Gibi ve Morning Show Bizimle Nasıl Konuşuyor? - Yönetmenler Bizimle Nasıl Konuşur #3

Yönetmenler bizimle nasıl konuşur? Yeni bir bölümle birlikteyiz ve bir ilk yapacağız Gibi'yi, bir Türk dizisini buraya konuk edeceğiz. Gibi'nin son sezonunun 8. bölümünden bir sahnede Gibi tarihinde ilk kez kullanılan bir tekniği konuşacağız ve ardından da The Morning Show'un ilk sezon, ilk bölümünden, pilot bölümünden bir sahneye bakarak yönetmenlerin bizimle sadece seçtikleri kadrajlarla bile nasıl iletişim kurduklarını konuşacağız. Hazırsanız başlayalım. Bölümümüze Gibi ile başlayalım. 4. sezon 8. bölüm. İzlemeyenler için bir defterleri var tüm tanıdıklarını yazdıkları.
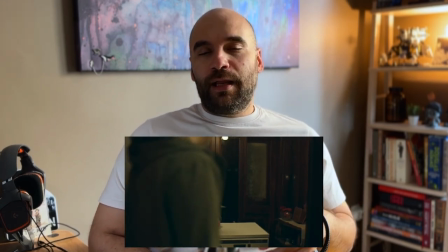Yüzlerce isim var bu defterde ve biz bu sahnede dizinin ilerleyen sahnelerinde aslında bu deftere isimleri nasıl eklediklerini görüyoruz. Gibi tamamen diyalog ve durum komedisine dayalı bir dizi olduğu için neredeyse hiç tekli kadraj görmüyoruz.
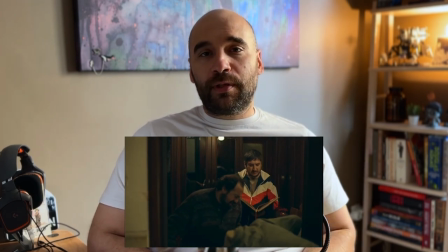Benim hatırımda hiçbir kadraj hatırlamıyorum ama mutlaka sağlı solda bir yerde olmuştur. Ama bu sahnede çok kilit,
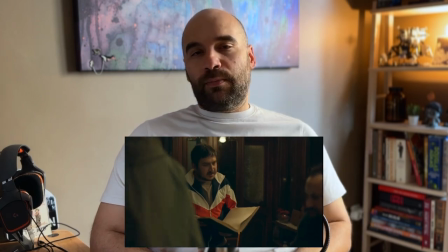belli ve direkt bir amaca hizmet eden ve bu dizide hiç kullanılmadığı için direkt eğreti duran iyi anlamda bir kadrajımız var. Ürünü almaya gelen Eralp mıydı? Güralp miydi? Eralp sanırım. Eralp mı? Eralp mi? Bu da ayrı bir tartışma konusu. Eralp değil mi ya? Konuşan Ersoy'u izlediğimizde bu sahnenin öncesindeki bloklama ve mizansen kurulumu da çok iyi aslında.
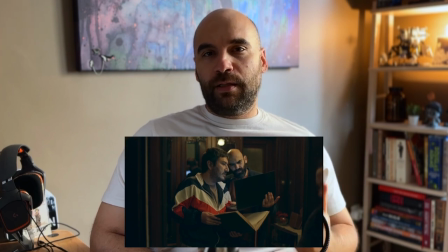Çünkü devamlı hareket edenlerin yerini biri dolduruyor ve bir anda diyalog sırasında Ersoy'u tek başına görüyoruz.
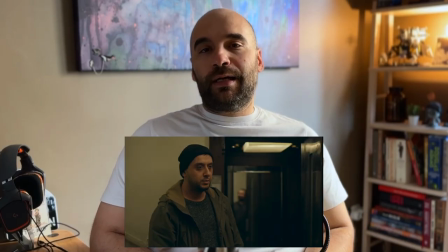Kadrajın tam ortasında ve göz hizasında. Bu kanalı yıllardır takip edenler için bunu hatırlarsanız özdeşleşme planı demiştik.
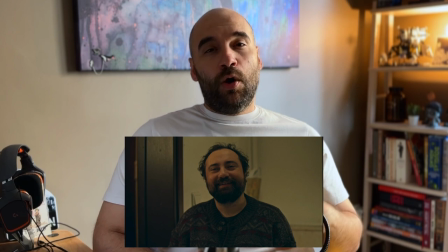Kişiyi tam karşıdan göz hizasında çektiğimizde o kişinin ne hissettiğini düşündüğü direkt bize geçer demiştik. Ve gibi tarihinde ilk kez böyle bir kadraj görüyoruz. Başta orada uyanıyorsunuz zaten niye bu kadrajda tek bir kişi var.
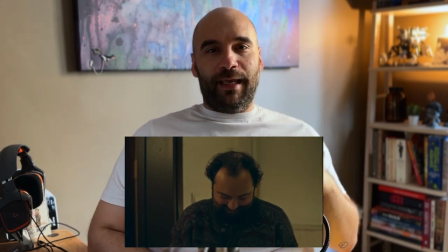Çünkü orası aslında büyülü bir an. O kişiyi tavladıkları, deftere ekledikleri büyülü anı bize vermek istiyorlar aslında. Görmemizi istiyorlar. Burada çok küçük bir fırsat kaçmış bence.
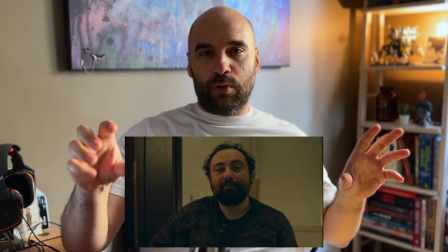Bir Ersoy'u, bir Eralp'i, bir Ersoy'u, bir Eralp'i gördükten sonra Yılmaz gelip oradaki büyüyü bozuyor aslında.
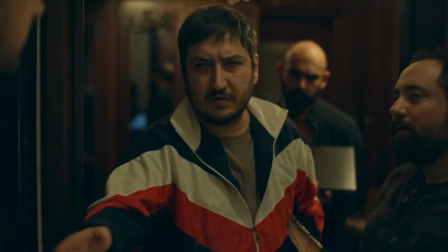Burada Yılmaz hemen gelmeden önce genele kesiyor kadraj. Halbuki o tekli özdeşleşme planlığını bozsa Yılmaz tam harika müthiş bir geçiş olacaktı. Yine çok güzel bir sahne.
Sana ne lan?
Ama burada yönetmen bize işte o büyülü anı, o kişilerin nasıl tavladıklarını sadece kadraj seçimleriyle çok güzel şekilde geçiriyor ve bizimle aslında bir diyalog kuruyor. Şimdi The Morning Show'un pilot bölümüne geçelim. Burada bir sahneyi izleyelim. Daha önce aks konusunu yine yıllardır takip edenler bilecektir.
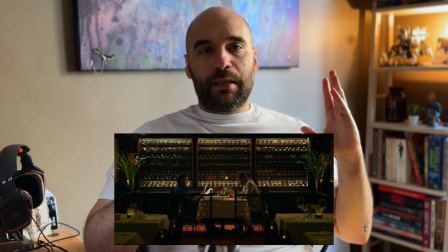Aks konusunu konuştuk. İkili diyalogda nasıl kullanıldığını da konuştuk. Burada kanalın haber yöneticisiyle sabah haber programının yapımcısı konuşuyorlar.
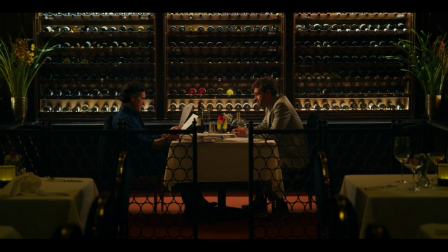Tartışıyorlar, haber nedir ne değildir bunun üzerine bir diyalog yaşıyorlar. Ve biz genel plandan gittikçe tam ortadan yaklaşmaya başlıyoruz bu ikiliye.
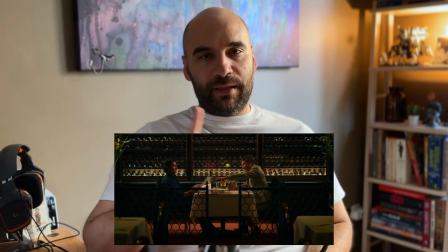Aslında bu genel plan bize aksı da belirliyor. Bilmeyenler için aks bölümünün linkini buralara bir yere bırakırım.
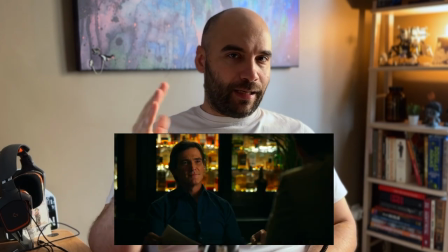Aks belirlendikten sonra kadrajlar giderek aksiyon çizgisine yaklaşmaya başlıyor.
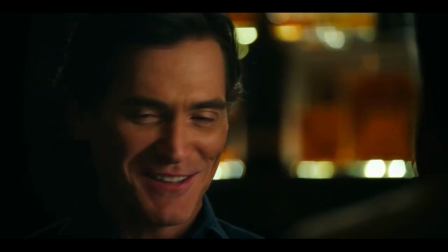Yine o bölümü izlerseniz aksa biz yaklaştıkça yani karakterleri karşıdan daha da karşıdan görmeye başladıkça gerilimin yükseldiğini söylerdik hep.
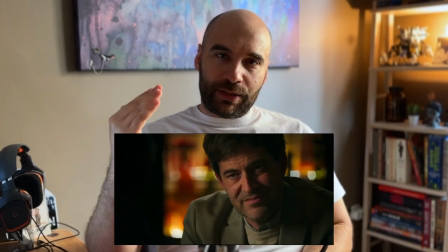Burada da her bir amorsta karşılıklı atıcıda gittikçe aksa daha çok yaklaşıyoruz, yaklaşıyoruz.
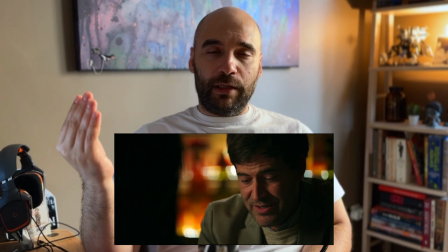Diyalogda da aralarındaki gerilim yükseliyor, yükseliyor, yükseliyor. Ve tam kilit bir anda ikisinin haberlere bakışı,
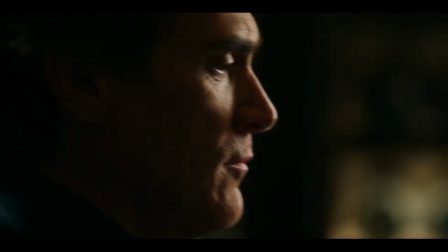perspektifini konuştukları anda bir anda tamamen aks çizgisinden çıkıp yan açılara geçiyoruz. Sadece silüet görmeye başlıyorlar. Bu da aralarındaki kopukluğun görsel bir temsili.
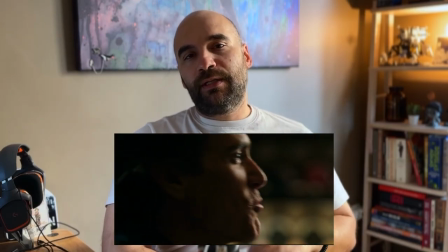Bir anda tam anlaşamadığımız kilit noktaya geldik.
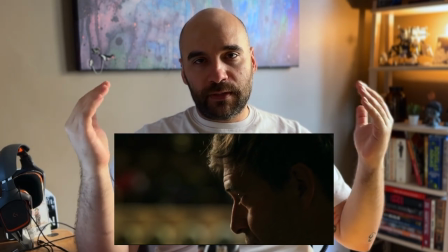İki karakteri de birer kez perspektiften gördükten sonra önce sıkı akslarla daha sonra biraz gevşeyerek sahne ilerliyor. Ve bize yönetmen bu iki karakterin bütün programa, bütün haber anlayışına farklı yaklaşımlarını çok güzel bir sahne ile belirtiyor. İşte yönetmenlerin bizimle nasıl konuştuğuna dair iki farklı yerden yine iki farklı örnek konuştuk.